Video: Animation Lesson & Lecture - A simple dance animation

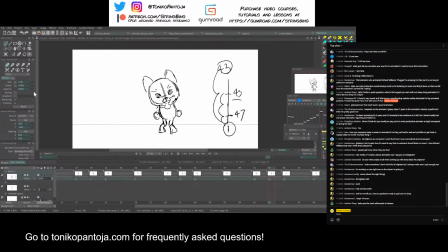[75:09]
So let's talk about like these two poses of a character kind of turning, and I'm using its paws as a hint of like that. So let's say the stage left paw is blue, right? So I'm gonna track that, and the stage right paw is pink.
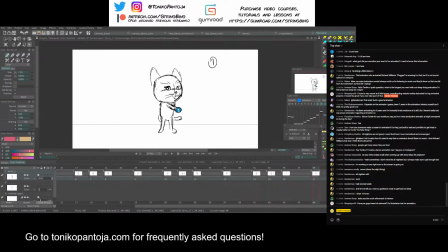[75:29]
As you can see, they kind of like the pink paw is actually going towards or against the direction the blue paw. So it just gives a sense, it really sells that depth. It's not rocket science at all.
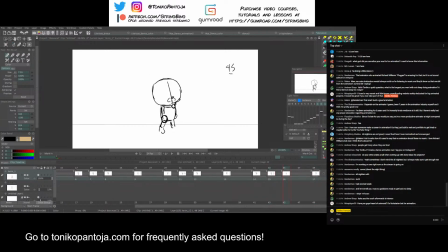[75:46]
It's really just like, oh, that's just like a little hint in case you just you forget, I'm gonna have her close her eyes.
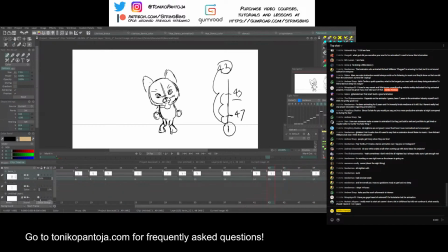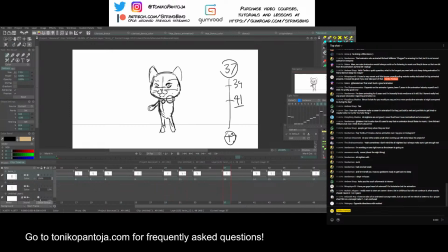[76:21]
Okay, so I think I forgot to add the tail in some of my previous drawings, so I'm just gonna quickly add that.
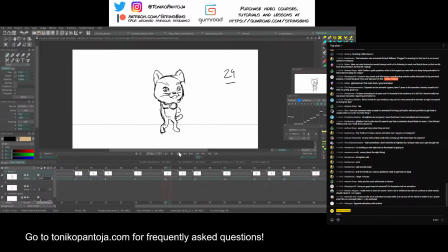[76:38]
Okay, now let's loop it. All right, you guys ready to watch this? What I have so far? And I'm still debating if I want to in between some more, but let's play what we have.
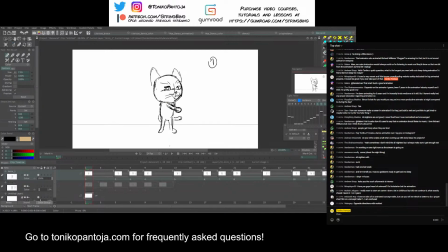[76:55]
And from here, while it's playing, I'm going to answer some questions, and I'll debate if I need to continue. It's already 11:12, but let's play it. There, I mean, we kind of have a sort of loop of
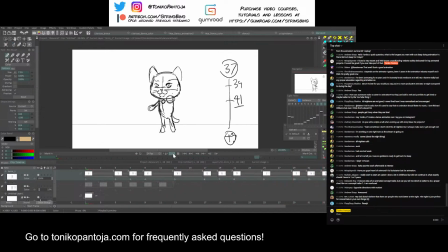[77:10]
our dance, and if we just in between it some more, we're probably going to make the animation a lot more smooth. And from here, like if I decided to clean it up, I could just use this and just use in betweening for some of those in betweens.
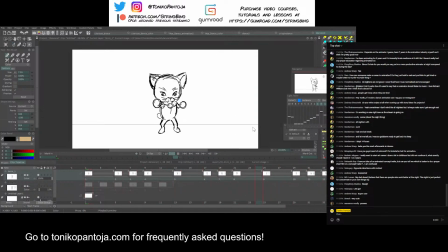[77:29]
Like I could just clean it up from here. But if I just want to keep it rough like this, then I might just add a few more drawings to really, really make it smooth. So maybe I'll do like 2 or 4 in betweens,
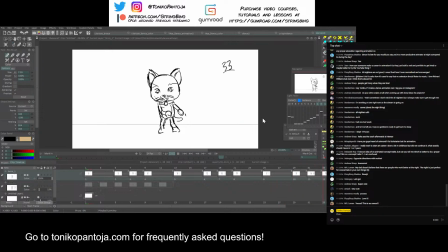[77:43]
because there are some specific charts that I made to sort of to sell some of the motion. So I did some favoring, and I want to talk about how I did that. All right. So now I'm gonna do my in betweens in blue, just so it's easier to see.
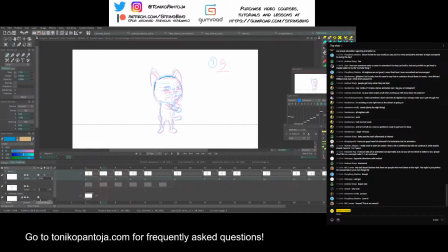[78:00]
And then something like this is where I turn on my onion skin. It's like, okay, I've already figured out the big motions that are pretty important to me. Now maybe I can start adding like the inner intricacies.
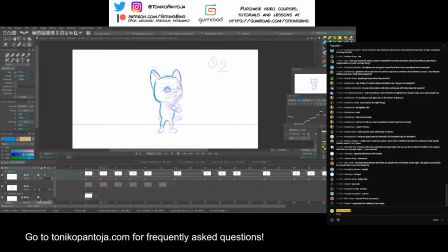[78:17]
But yeah, I just wanted to really. I thought about doing it straight ahead, but it's like, well, I think it's better if I do it pose to pose, just so that I can talk about charts, and the charts really shows like how I'm actually thinking about my animation.
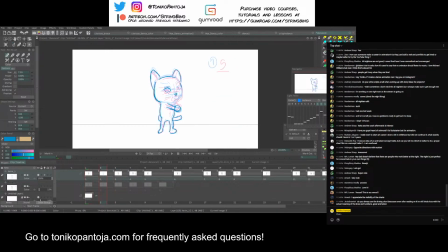Okay, so Jojo Draw Art, do you use time? So this is a question. Do you always use a timing chart? Because even after reading on it, I'm kind of lost with the actual meaning of the lines and numbers.
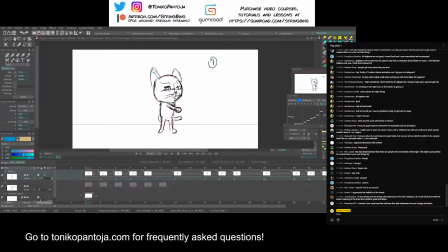[78:49]
Great animation. So the thing with charts, it's like as much as I could talk about charts and like, hey, this is how you use charts. The thing is that you won't fully understand charts until you force yourself to use it. I can't just say, "Hey, this is how the chart works."
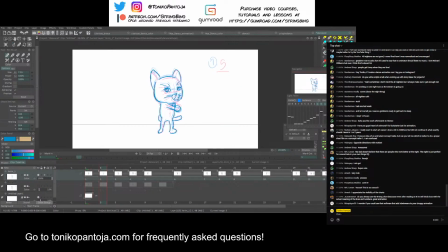[79:07]
It's more like, no, you have to actually like implement it in your own work to actually understand it. And to better understand it, you have to understand the concept of like spacing, right?
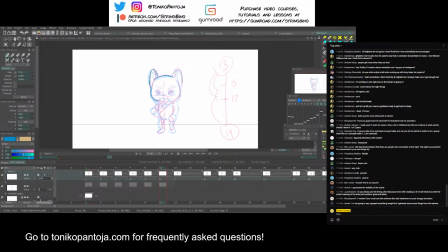[79:22]
And I think charts is important to know if you want to, like, let's say, do animation work. Let's say for anime, for example, right? Even in anime, you have to indicate the charts. Now, do I normally use charts? Yes and no.
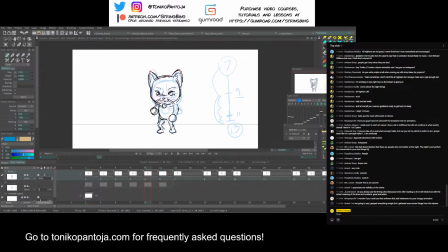[79:40]
I mean, sometimes I have an instinct of like, okay, I know this is gonna be a slow win, and I'm not gonna like think too hard about it. Okay, so this is the thing I want to talk about. So I just did a quick in between for 3, but then for 11, as you can see in my chart, I'm actually favoring frame 13 down here.
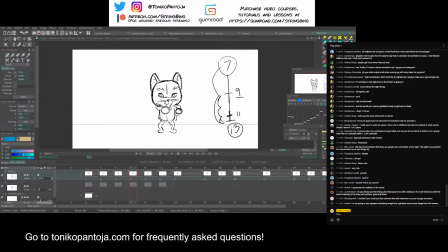[79:58]
So if you look at my cursor right now, when I make drawing 11, so this is frame 11. No, that's frame 9. Sorry, this is frame 9. For frame 11, and if I turn on my onion skin, I'm going to favor the drawing in the onion skin in pink.
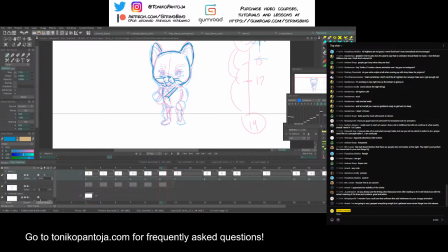[80:17]
That's my next drawing. So notice how like instead of like drawing my in between evenly or down here, I'm actually going to make it favor the pink, just so that we can read this drawing.
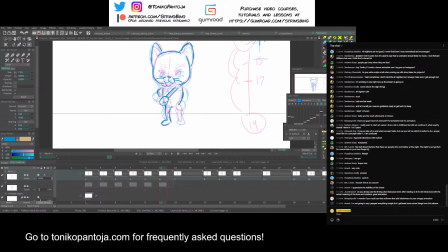[80:34]
Because animation is constantly moving, we want to have like some favoring just so that we can feel or read a few poses.
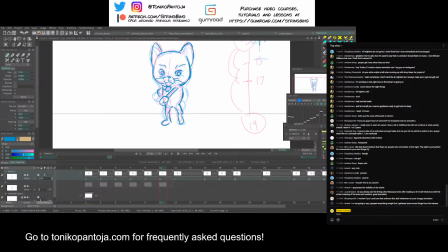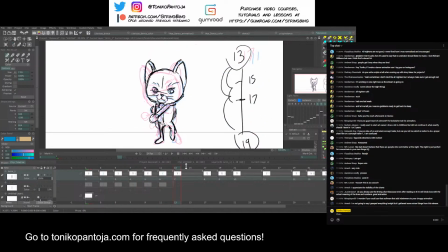[80:56]
So I'm just gonna have that bit loop, all right?
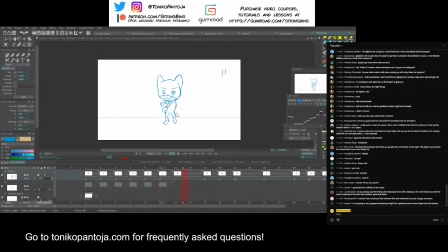[81:06]
So yeah, you can see that like there's a bit where things tend to slow down a bit clearer on the last drawing. Okay, I'm gonna do the rest. So this is 15.
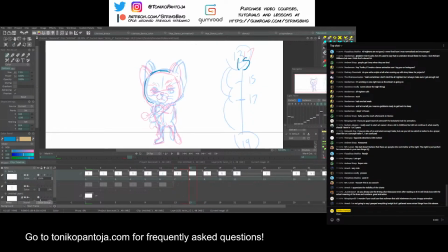[81:26]
And it's gonna be a normal in between. Normal in between, or this isn't really a breakdown anymore. I'm just in betweening what I see. And sometimes like I just do it very loose, like a partial,
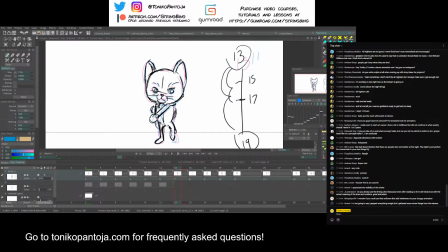[81:46]
because I know that like when I do partials, it's like I'm not spending too much time drawing. The stream will be available for a while, but I'm gonna put it unlisted after like a few days.
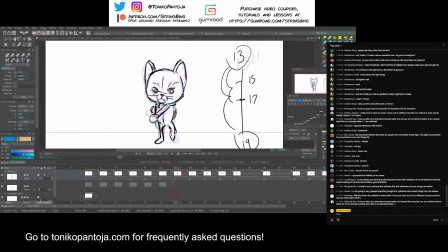[82:04]
I was supposed to do that with the effects lecture that I did, but the thing was that that got copyright striked, and I couldn't do anything about it.
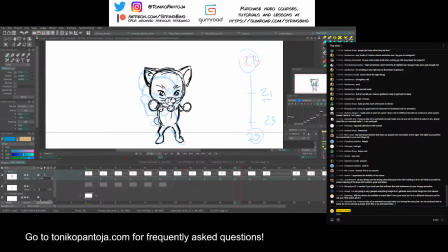[82:22]
$23. Okay. 23 is favoring 25, so I'm going to do that again. See? I'm going to focus on making my drawing favor the onion skin in pink.
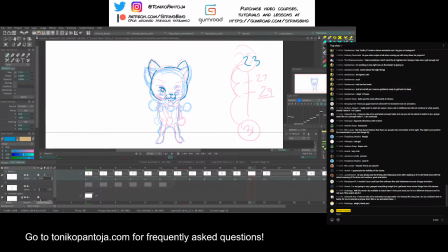Yeah, I'm just going to do these in-betweens like super quick.
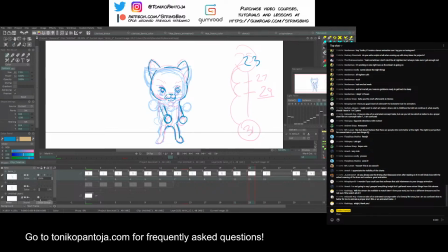[82:53]
And that's the great thing about having a super simple character design. It's like, oh shit, that's super simple. Actually, I want to get the color just a bit more overlap.
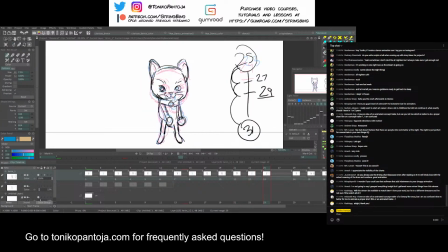[83:09]
So with overlap, I will revisit those drawings and just adjust it. Yeah, let's have that section play.
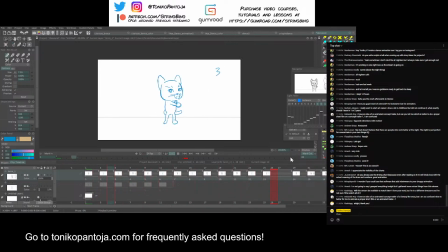[83:28]
All right, I'm gonna answer some questions.